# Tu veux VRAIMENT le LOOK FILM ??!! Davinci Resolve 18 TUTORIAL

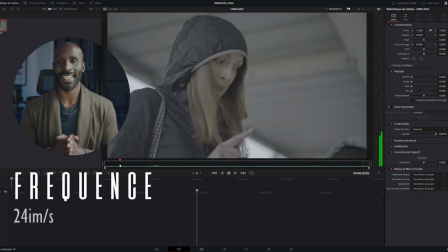248s
J'ai choisi une séquence que j'ai filmée en 24 images par seconde avec la Sony FX3.
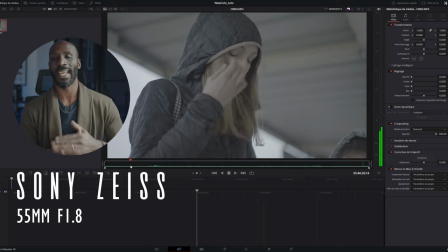253s
J'ai choisi le Zeiss 55 mm qui ouvre à f1.8. Dessus, j'ai mis un filtre ND16.
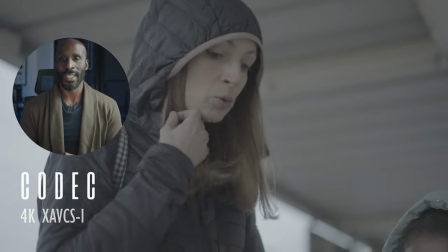259s
Niveau codec, j'ai choisi le XAVCS All-E. Et pour le profil d'image, j'ai choisi du S-Log3.
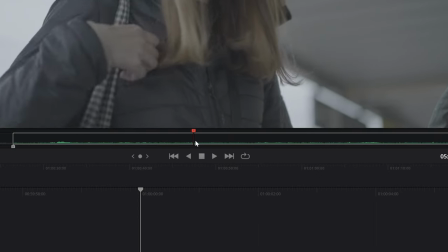266s
Je sélectionne la partie qui m'intéresse dans l'onglet Cut. Et je la glisse dans la timeline.
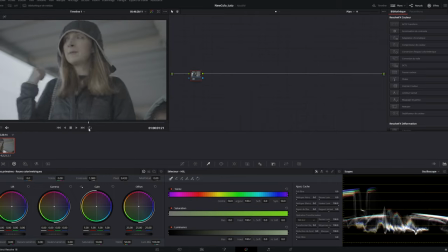275s
Je vais directement dans l'onglet étalonnage, j'affiche l'oscilloscope pour visualiser l'intensité des zones sombres et lumineuses.
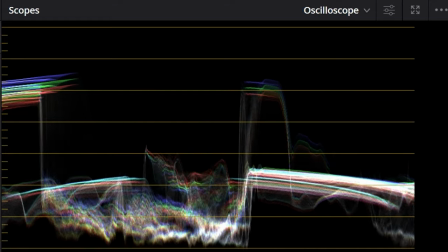282s
Si j'ai un graphique écrasé vers le bas, c'est que l'image est trop sombre. Si elle est écrasée vers le haut, c'est que l'image est probablement surexposée. Et si elle est bien étalée, ça veut dire que l'image est très contrastée. Première étape, je vais convertir l'image en REC 709.
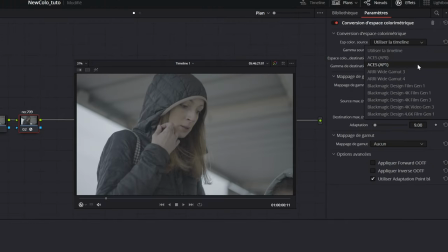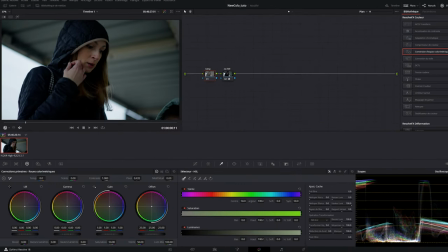305s
je vais ajuster la température pour obtenir des blancs. Et pour ça, j'utilise la pipette.
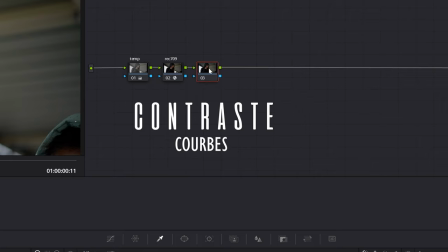312s
Deuxième étape pour ajuster le contraste de l'image, je vais utiliser l'outil courbe.
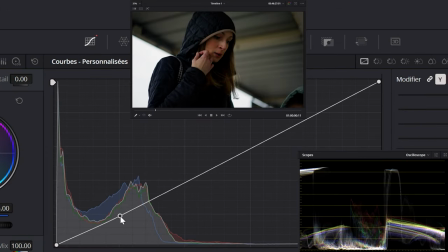322s
Alors, j'ajoute deux points et je forme un S.
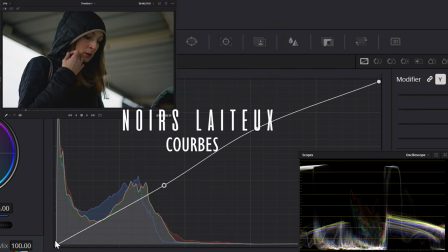332s
Je vais ensuite atténuer les ombres et les rendre plus gris. Alors, c'est un paramètre hyper important. C'est vraiment l'aspect gris des ombres qui donne ce rendu cinématographique. Je vais ensuite adoucir les blancs.
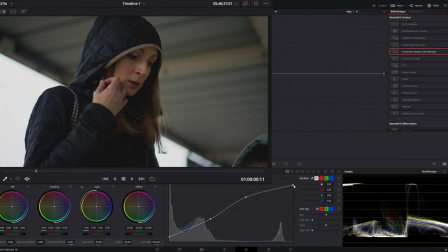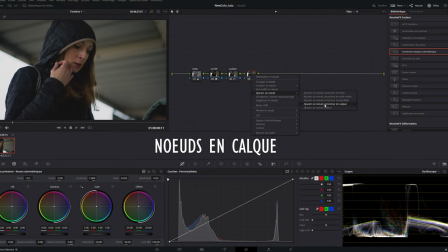349s
Troisième étape, je vais isoler les couleurs de la peau et donner un look à l'image.
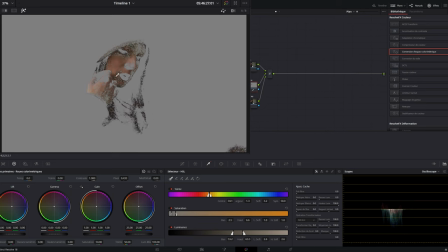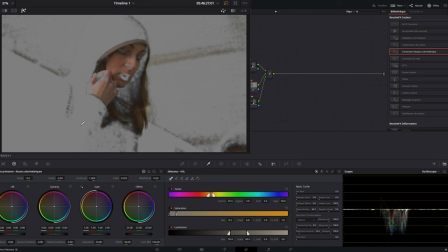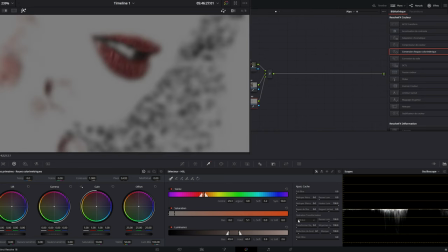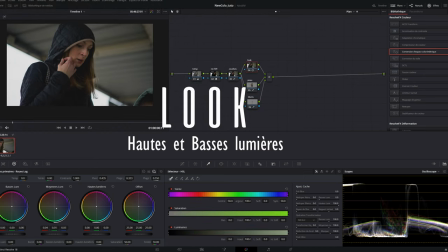394s
Ici, j'ai choisi d'avoir des ombres qui tirent un peu vers le bleu et des blancs un peu vers le vert.
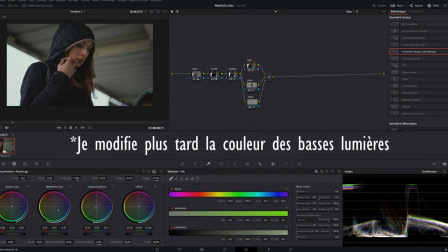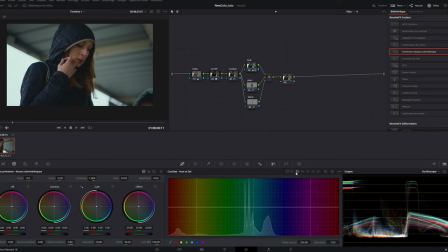414s
Quatrième étape, je vais réduire l'intensité des couleurs rouge et vert. Pourquoi je réduis le rouge et le vert ? Simplement parce que ce sont des couleurs qui ont une intensité un peu plus faible quand on souhaite obtenir un look plus fin.
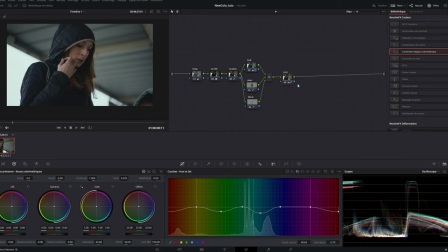433s
Globalement, je vais jouer sur la saturation des couleurs.
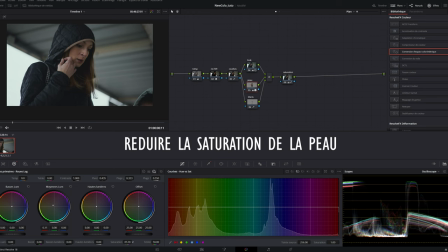Cinquième étape, je vais réduire la netteté avec l'effet flou gaussien.
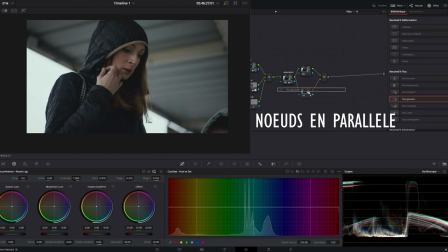460s
C'est là où je crée l'effet black mist.
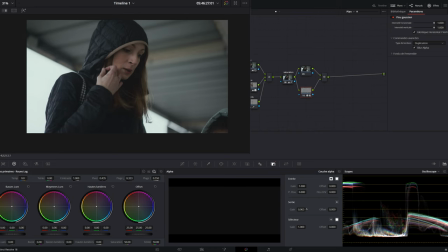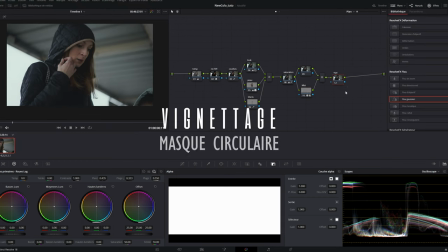476s
Sixième étape, je vais ajouter du vignettage pour orienter le regard vers le sujet.